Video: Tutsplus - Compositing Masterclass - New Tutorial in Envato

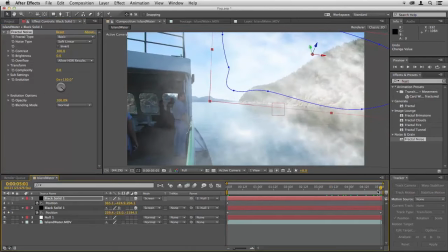3952s
And then go to the end and again just pull that towards the camera. I'm not even going to pull that one down, I'll just let that rise up, and that might actually help with the look of parallax,
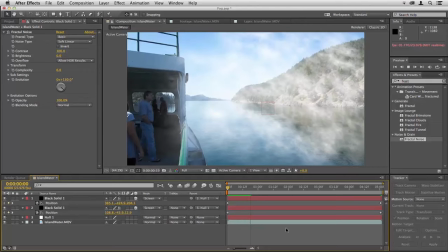3963s
as some of the fog's going up above the boat and some's passing down towards the bottom right.
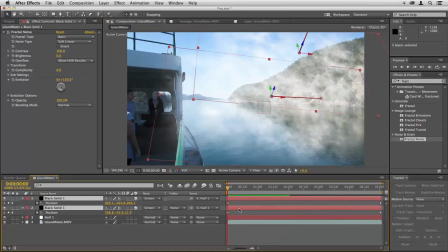3970s
This is as strong an effect as you'd ever want. It's probably better more subtle, so you might want to hit T and just draw the opacity down,
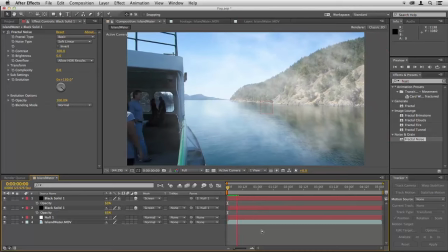3977s
and then you've got just this hint of mist that you're passing through, and that's very realistic even for this sort of sunny weather. If you were to use the sky replacement course and change that background, the blue sky, put in a dark wintry sky, you could then put really thick fog on here, color correct it all,
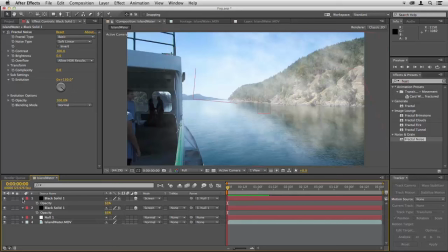3995s
and make it look like a dark foggy day. One last thing I like to do is add an overall sense of fog, so there's even some in front of the boat here.
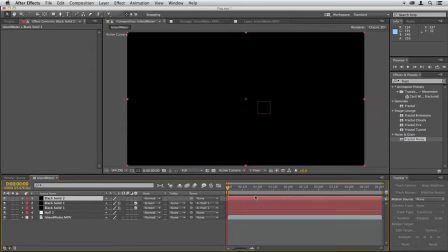4004s
So I'll just create one more solid, and to that I add fractal clouds.
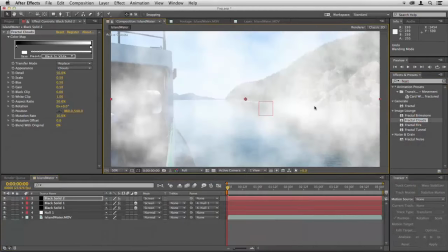4010s
And I change the blending mode to screen and bring the opacity of that right down.
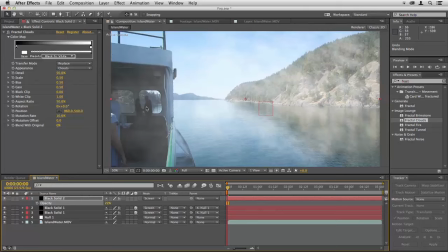4017s
So to check how this looks, look over here on the left and see if the opacity is working for you. Just a very subtle look there. Make it 3D, hit P, keyframe the position, go to the end of the composition.
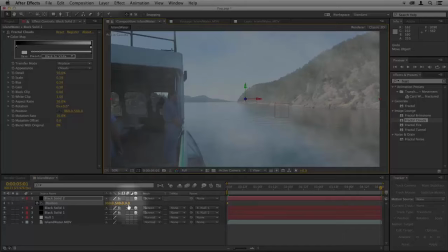4032s
So I'll just drag here on the 0 numbers.
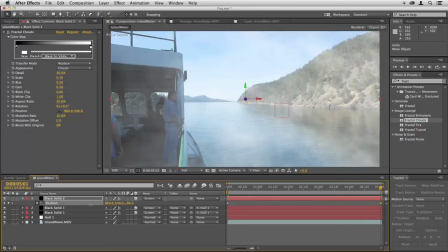4037s
You can see if I drag to the right it moves away from the camera, if I drag to the left it just moves forward a little bit,
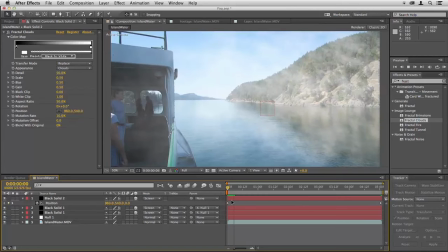4043s
and that just adds this sense of there being a general fogginess in the whole scene that's spilling over the boat as well. So adding fog is very simple, but this little trick of tilting it away in 3D and then moving it towards the camera makes it so much more realistic. Hello, this is Christopher Kennedy and welcome to the Compositing Masterclass.
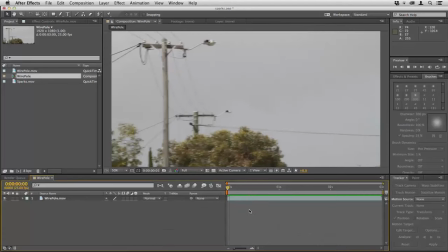4066s
In the last lesson we looked at fog, which is a very common request for compositors. You're often required to add fog. Something else you're very often asked to put in is sparks and flashes of light. This is particularly common in disaster scenes, war scenes or science fiction,
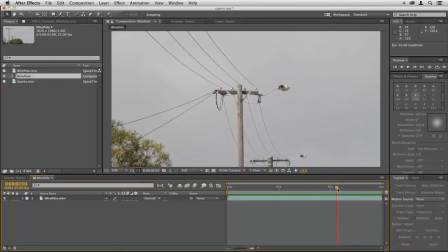4084s
but I'll show you how to apply this technique to this handheld shot of an electricity pole, and then you can use it on anything you like.
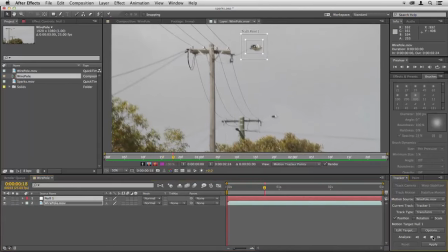4091s
So by now you know exactly how to track footage into place. I've chosen a large contrasted area there in the frame rather than something small because there's so much handheld motion. If I pick a tiny contrasty point, every time there's a big blur from the camera motion, the track will fail.
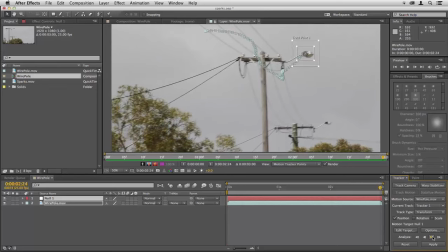4109s
So I've just chosen a large black area there and that's tracked nicely. Apply that to our null.
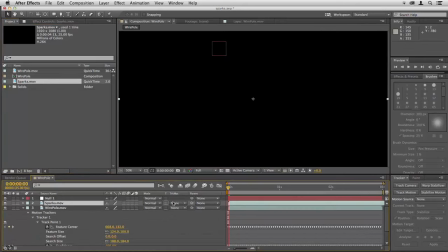4114s
Then we'll drag our sparks layer into the timeline and use the parenting lasso to connect it to the null.
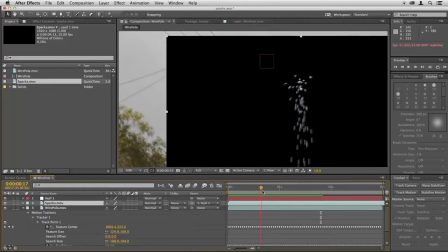4122s
Now when we play through it moves correctly. I'm going to right click on it, go to blending mode add,
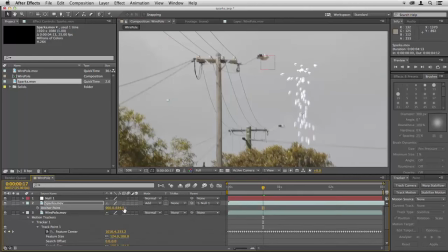4129s
then hit A on the sparks layer and use the controls down here to position it. This is all very familiar to you now by this point in the course. However, you'll notice there are a few problems here.
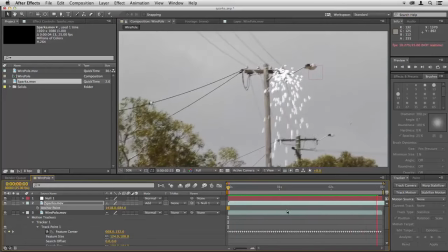4142s
We've tracked it in perfectly, but to me those sparks just look a little too large.
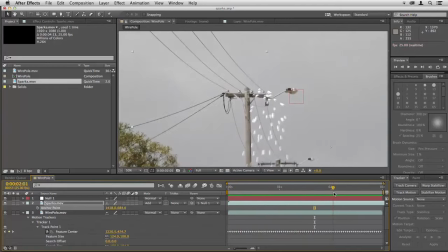4146s
Let's imagine you've rendered these separately or bought this element from a stock footage supplier.
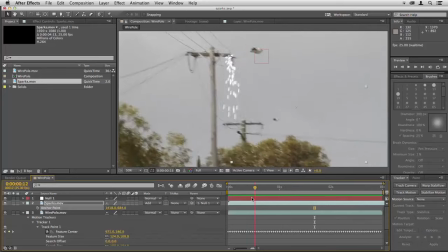4152s
If you think they're too large, well, you'd say, okay, we'll just scale them down.
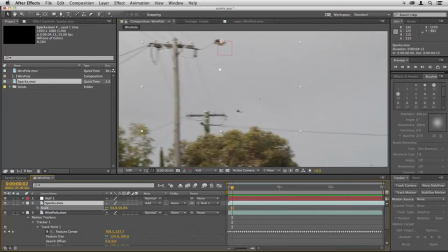4157s
Hit S, scale that down. We'll have to re-anchor them into place.
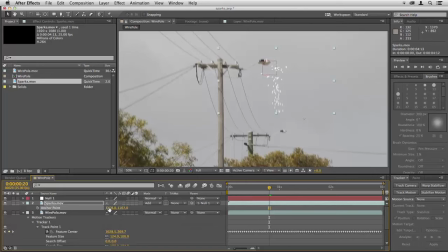4163s
So we'll move the anchor points again, and all's well, except you'll notice that the sparks are cutting off at the edge here.
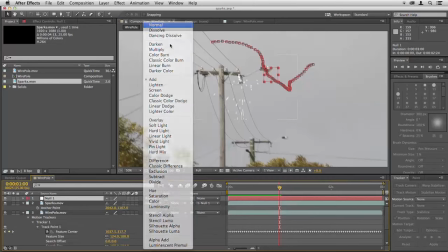4173s
So I change the blending mode to normal. That's the whole size of the frame.
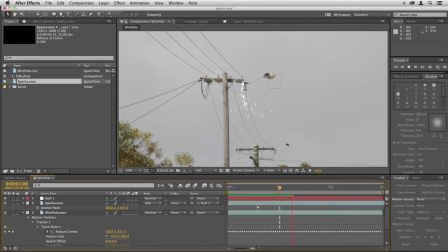4178s
So we need to blend those out a little as they approach the edge of their natural frame. To make this easier, I will make them slightly larger. I'll scale that up to about 54%, then reposition with the anchor points.
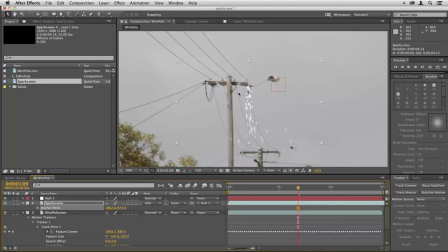4192s
I'm also going to change the blending mode. I find that given this is a dull day, the add blending mode is just a bit too much. Screen works better.